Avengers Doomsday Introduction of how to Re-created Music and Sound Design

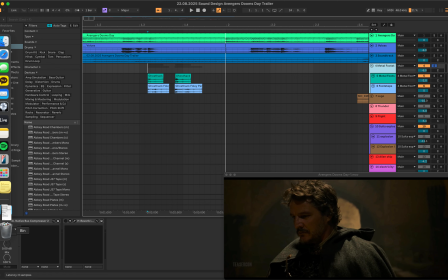(32:32)
But as we saw in music track, they also need to be combined, so that's why I used the bus compressor, the same one, and didn't change much.
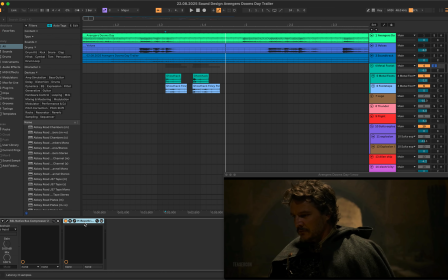(32:47)
And then including reverb, like this.
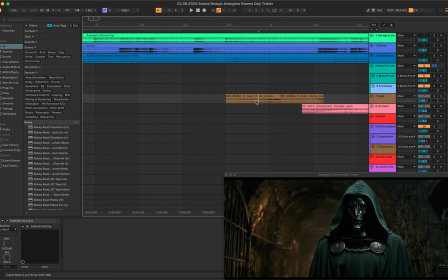(32:53)
And go to the logo sound. As you can see, not many audio effects are used for this one.
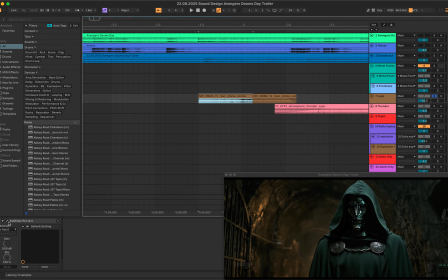(33:06)
Like this, some of the sounds are use the original sampling sound as well with slight change like this.
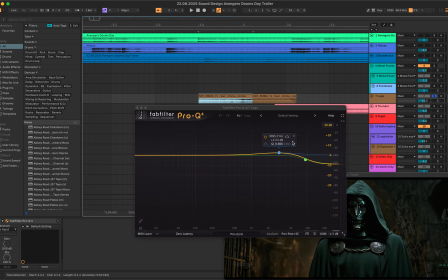(33:15)
Even EQ also not used much,
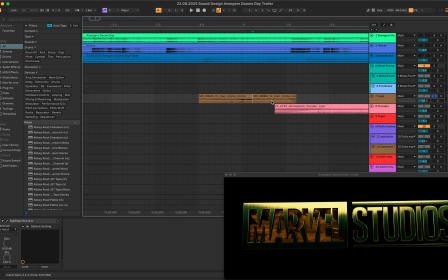(33:20)
but they are originally one, but I cut it so that it comes on the right timing.
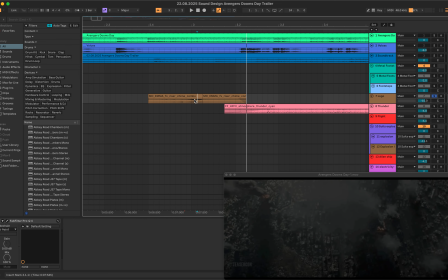(33:31)
So it's something like snare, like high frequency could be here. I got that as well.
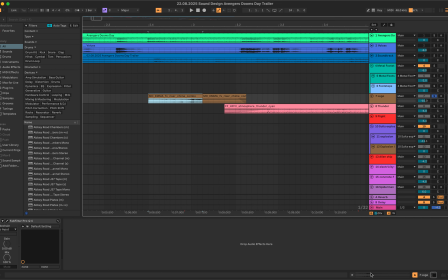(33:38)
But particularly the sound is pitched down to -5. So regionally the sound goes like this. So the afterwards, this part is also -5 pitch.
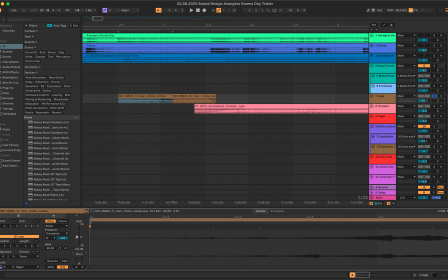(33:58)
So that's why the pitch suddenly changed. But as you can see, the sound is completely different when changing only pitch.
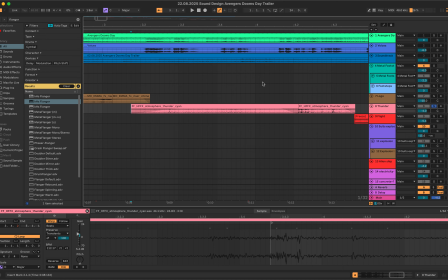(34:11)
And from now on, it's gonna start the preparation scenes for fight, like after this logo.
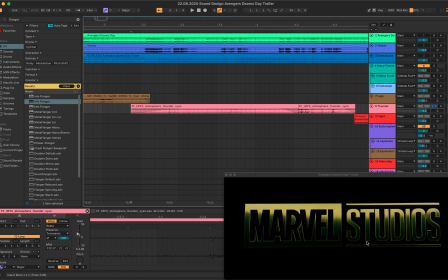(34:19)
So the first scene is gonna come out with this
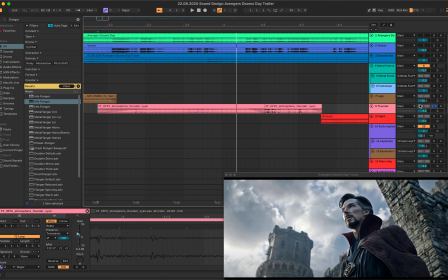(34:28)
devastated city scene. It's kind of like not peaceful moments.
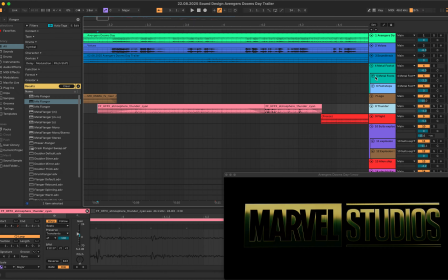(34:35)
So I put thunder sound, kind of emphasize that atmosphere.
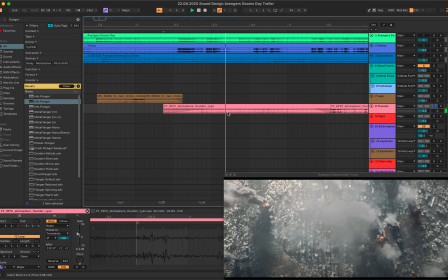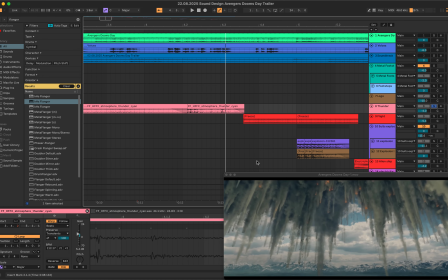(34:48)
And there's flames falling to the ground, which I used the thunder sound for it.
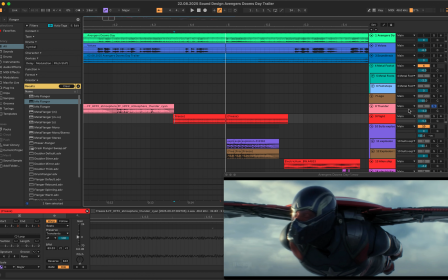(34:57)
And after that, there's a flight scene. Oh, before I say that, I didn't change anything. I just reduced the gain for this thunder sound. On the flight scene,
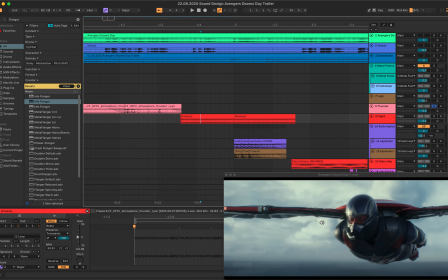(35:11)
First one is only shows the one pilot closely, and the second ones,
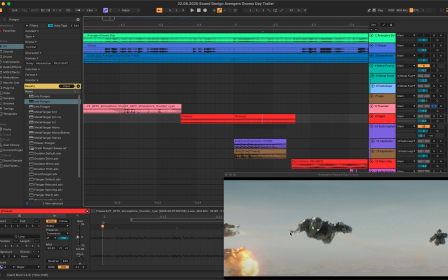(35:18)
the machines are more than one and further than the first one.
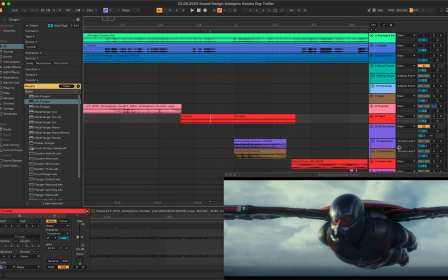(35:25)
I differentiate these two scenes. So first one goes like this, and the second one goes like this.
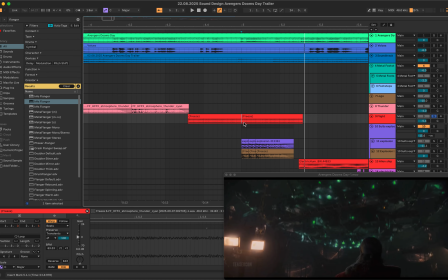(35:38)
The level is smaller, and I also used flanger,
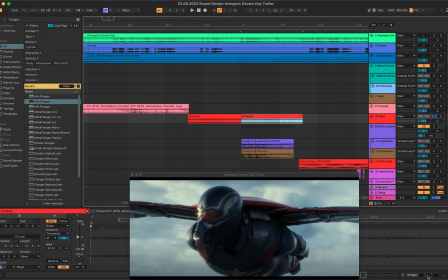(35:44)
which is using automation. So the first one doesn't use flanger,
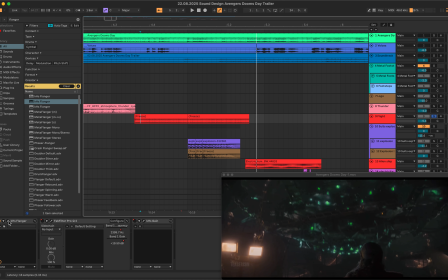(35:54)
and the second one I used flanger so that the differentiate these two scenes in one same audio file. And these flight sounds originated from this thunder sound,
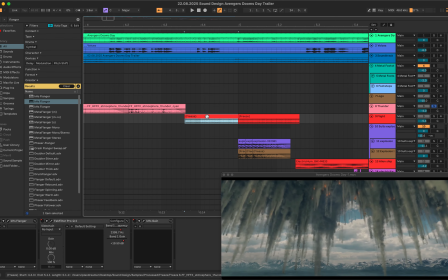(36:12)
and I kind of maximize it with the gain and reduce gain again. Freeze the audio files because of too much CPU used.
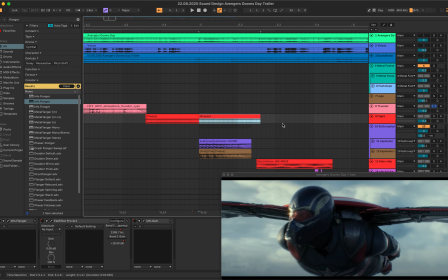(36:26)
So I literally sound designed for that. As you can see,